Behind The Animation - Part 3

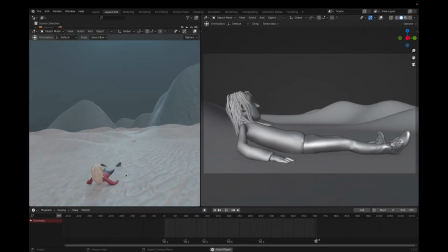Hey everyone, in today's video I want to talk you guys through my process of how I created this animation.
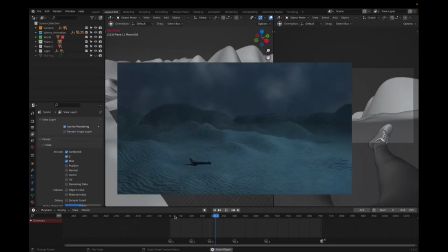Now, full disclaimer, this isn't a follow along tutorial, it's just me showing you guys how I work.
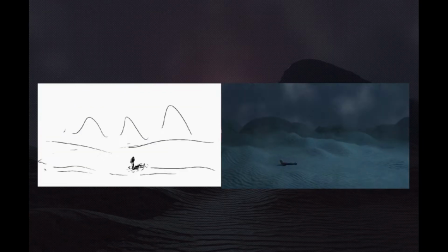So I'm going to show you guys quickly a breakdown. This is sort of how the animation played off in my head before I even started with the 3D.
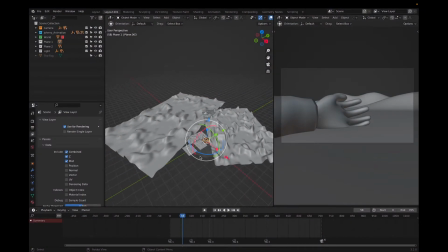So this is Blender, and just to give you guys a little bit of an idea, I've zoomed out and yeah, this is everything that is happening in the scene.
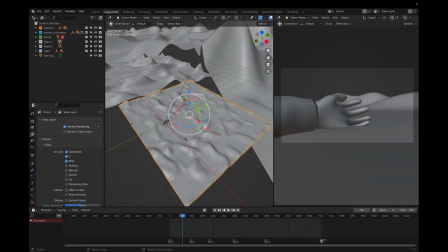Okay, so most of the animation only plays off on this small part right here.
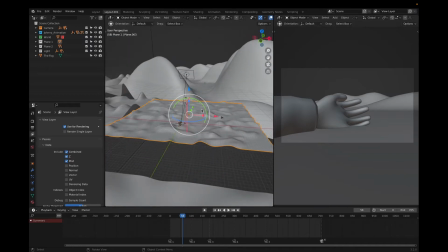The rest that you see here is only for background effect. So let me show you guys what I'm talking about.
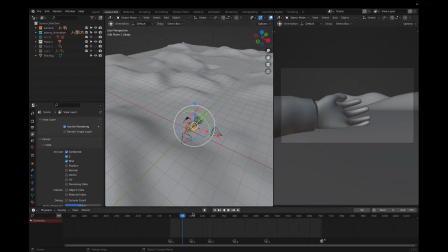So what I did is I started with the animation like this. I placed my character, and then in the timeline I've set my different cameras. So the first thing I want to show you guys here in Blender specifically is I've only very recently learned about this trick,
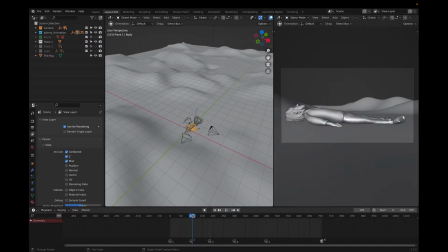but you can place your cameras in the timeline so that you can jump between different cameras. So this makes it a lot easier for animation and specifically also for rendering.
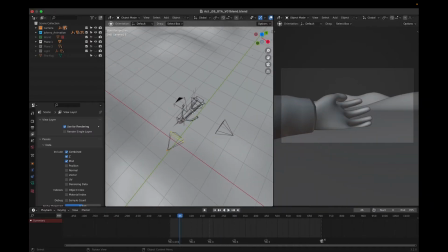So this is sort of how I started with the animation. So I first just made sure that my cameras were all in place and the flow was nice and everything was readable. So this is basically like the outlines of the animation. And this is where I started coloring in the animation.
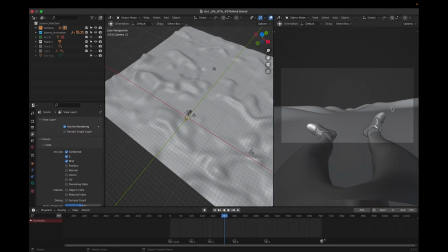So for instance, this shot over here, I just felt like we needed a bit more mountains in the background. So what I did is after this is I duplicated the first plane that I created, this one over here.
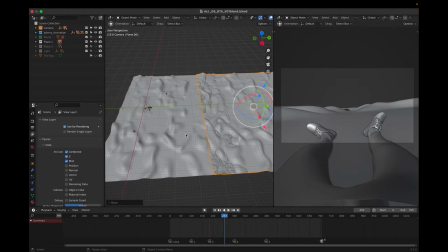And then I basically just started moving the sand and then stretching it a little
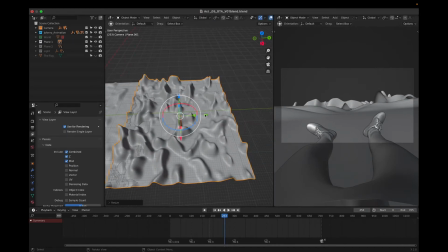bit to sort of get an idea of how mountains would look in the distance.
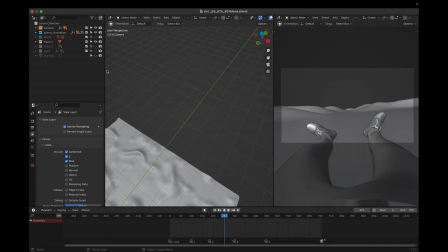Now, so it took a little bit of trial and error playing with everything, but this is sort of how the final came out.
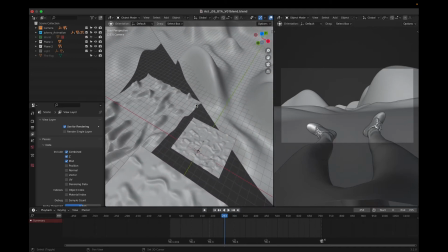So this is now with everything back. So these planes around here is really only for background effect basically.
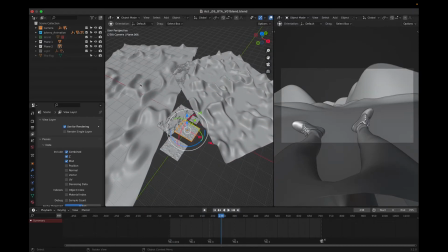So after I was happy with like the composition and everything, this is sort of where the coloring phase started.
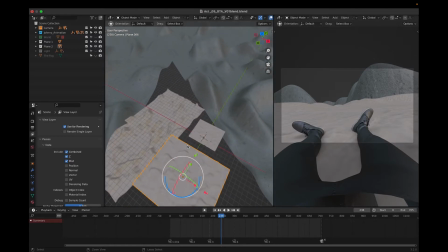So this is now what they call material preview. So there's still no shading from lights or anything.
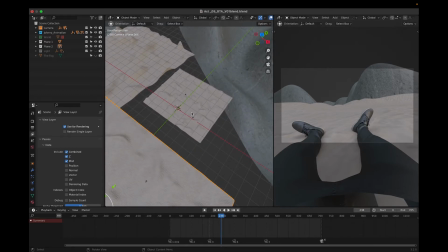This is just the material as it is. So it's basically two materials.
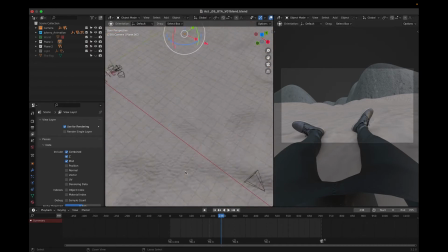The first one is sort of this sandy kind of material that you guys must have seen now.
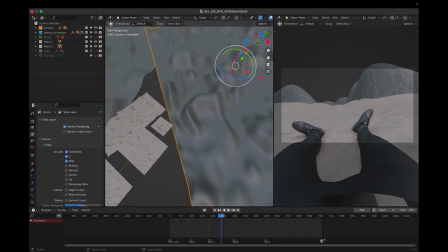And then the other one for the mountains in the background is sort of like this concrete texture, which I'm almost 100% sure is wrong, but I thought it worked.
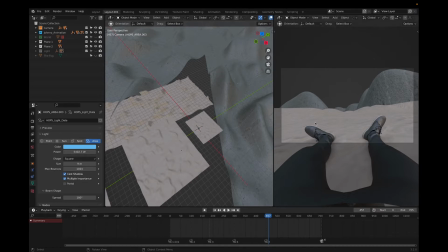So after the coloring was done, it was time to move on to lighting.
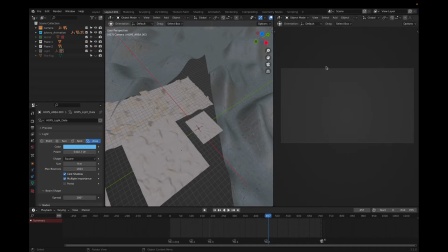So I switched over to render here.
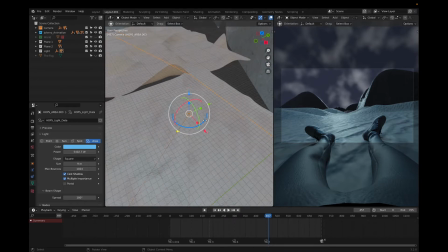My light setup was basically just one sunlight here at the bottom.
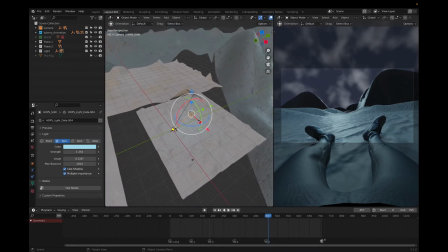So let me show you guys what I mean.
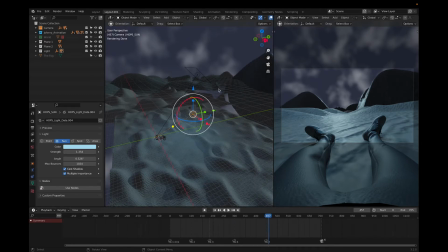So the sunlight is for all these shadows around the sand so that it feels like there's a huge object casting light in the entire environment. And then there was just this one to sort of cast a bit more light just on where the cameras were.
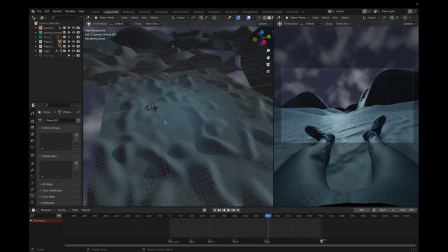After the lighting phase, it was time to move on to the fog.
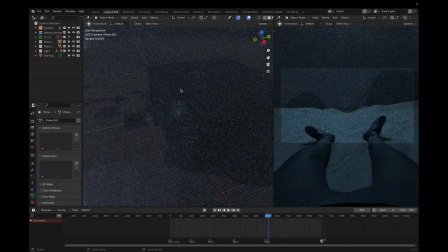Now, what the fog is, it's basically a square object that in Blender they call it a volume shader.
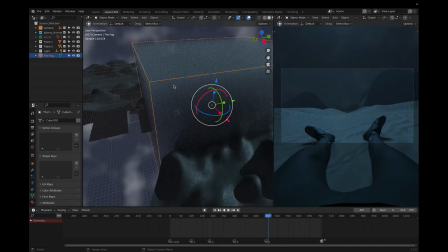So you apply volume to this square, and then when you put this around sort of your landscape or in your landscape, so this is when I sort of take it out.
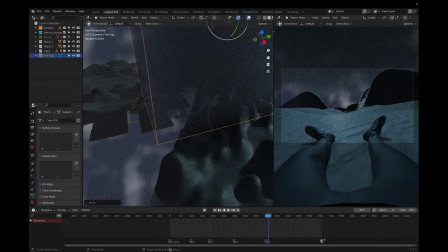This is the fog sort of halfway in the scene.
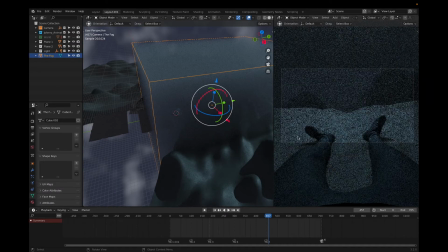So the fog allows you to sort of get this feeling of depth in your scene.
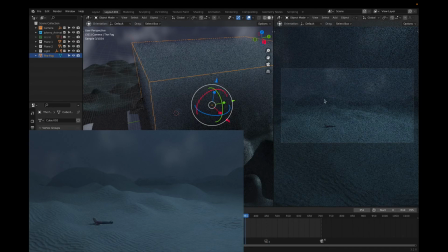So when you look at a landscape, you get that same feeling of objects disappearing sort of on the horizon.
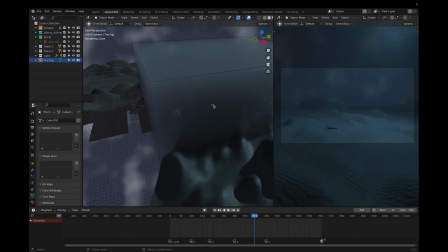But now let me show you the real reason why I wanted to use the fog.